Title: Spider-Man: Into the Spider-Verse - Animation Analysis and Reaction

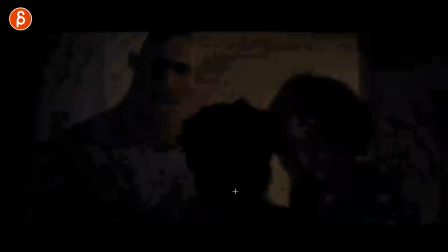[18:40]
so much crazy amount of work in there but anyway let me go through again and show you one of the main things that i love in this
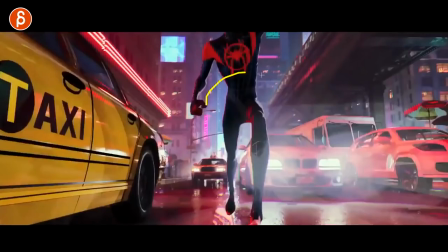[18:48]
movie actually later on i don't think that is in the trailer but there's a side view of him running and you can see how the you
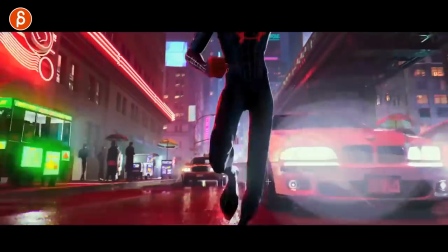[18:56]
know the frantic running that you have before is much more confident later on actually i don't think it's in here it's not but
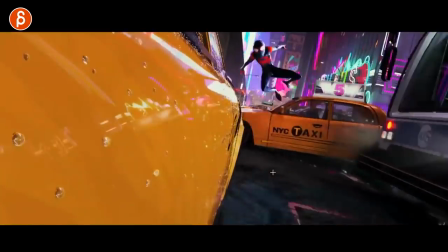[19:03]
this still has the one pop frame here look at that anyway
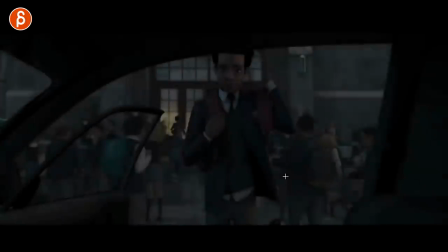[19:08]
continuing on continuing on showing you this just
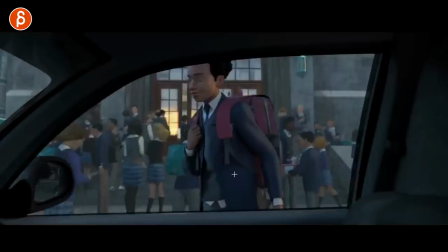[19:15]
love that then go wait what this kind of summarizes both the things that i that I really like in this movie the
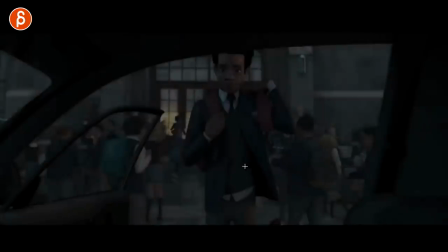[19:20]
usage of prop and clothing and again just a different way of
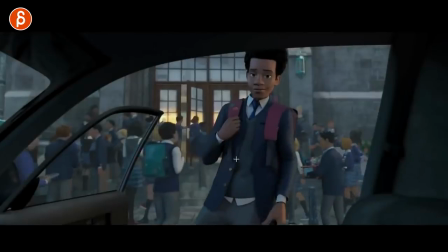[19:26]
handling himself and you can get different types of acting choices because of what you're wearing what you're holding where you are and I love this here the fact that it closes the door like this you don't see the leg you just see that it's just hinted at that he closes it with his
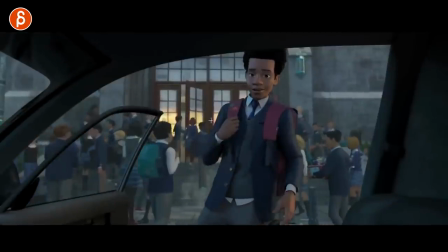[19:45]
foot but i love this because it's just something that if this was live action the you know the actor would just do it it would be
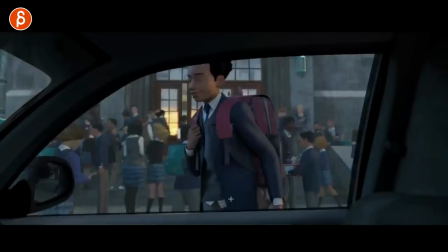[19:52]
framed like this and it would be a natural thing for the actor to do that here i'm saying natural like who knows i don't know what the
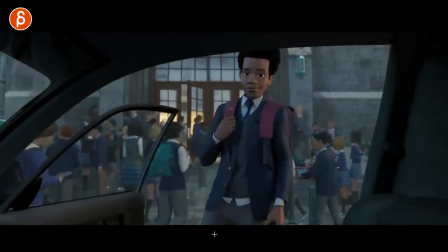[19:58]
actor is doing but i love that it's an action that's not specifically framed it just happens to be performance framed like the
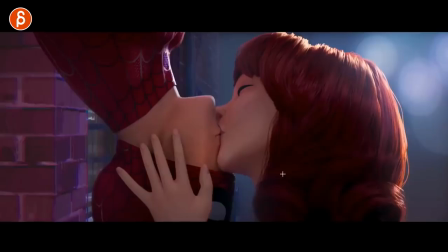[20:06]
way it is here but it's not just that you know there's just so many moments where the animation is great when you have you know something like this here where just
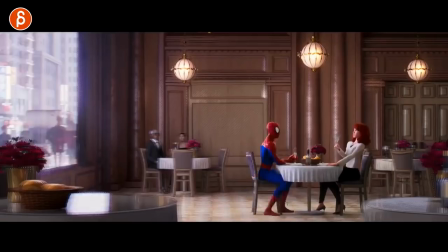[20:14]
pops over one frame and again this shot is really short so watch this in real time look at that it's just you got to have a very very clear change of posing anticipation and bam
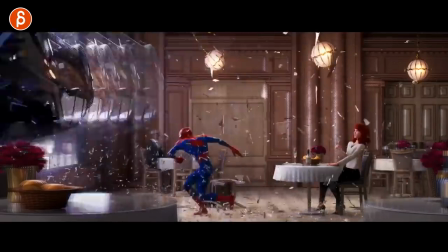[20:28]
also like actually the change it's not like that in the movie and i like that change they did there if you follow on animation on twitter
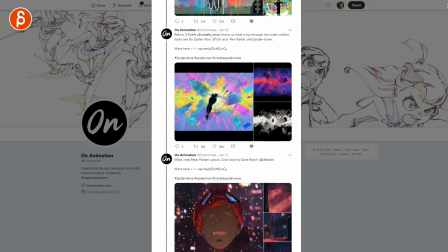[20:36]
you probably have seen lots of tweets and links and just so many goodies about this movie and of course i will post everything in the description and
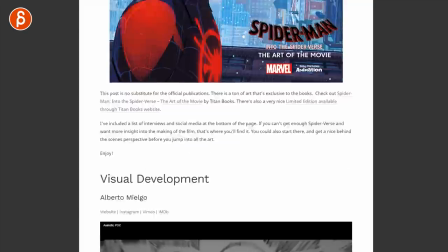[20:43]
there's a one with all the artists that are involved there's a long thread about that there's an art dump about all the artwork and just the this the awesome and the
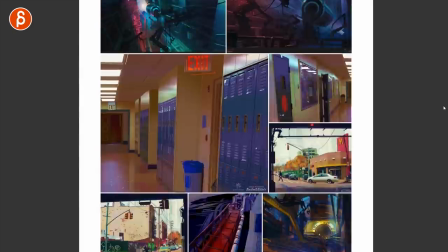[20:52]
crazy amount of fantastic work for this movie and if you go onto the blog page you have such a huge list of
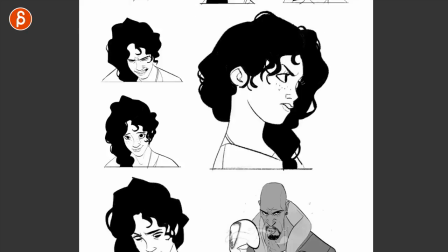[21:00]
so many good things concept work character work sketches
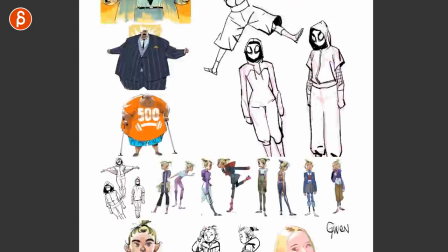[21:05]
character sheets i mean you can scroll down and down and down there's more about the story there's more about animation so you want to know a lot more before the movie comes out with special features and the article you don't like what stuff you can go online and check that out again link in the description so much good work in this movie and my main two takeaways were that that's the integration of clothing it just feels like people acting things out it's just a natural performance where they use their clothing they use their props and the the acting choices it was just it was just a performance that was captured and they had gestures off screen but it just happens to be captured in this way far away close up there's just something so special about the performances and the look the world the character designs are all so different and it just really feels like a such a world that has so many people in it people with their own stories it just feels like it just feels like a world with so many characters in it and the spider-man story just happened to be in that world and again all the performances just happened to be captured in a certain way i don't know there's there's nothing very smart that i can say about this i just really really like the movie the animation the character design the music there's so much awesomeness in this movie but anyway that's it from me that was my analysis or me nerding out about so many things i like about this movie and if you watch the whole thing till the very end as always i really really appreciate it and if you like this like and subscribe and hit the bell button if you're gonna get all the notifications if you've seen this and you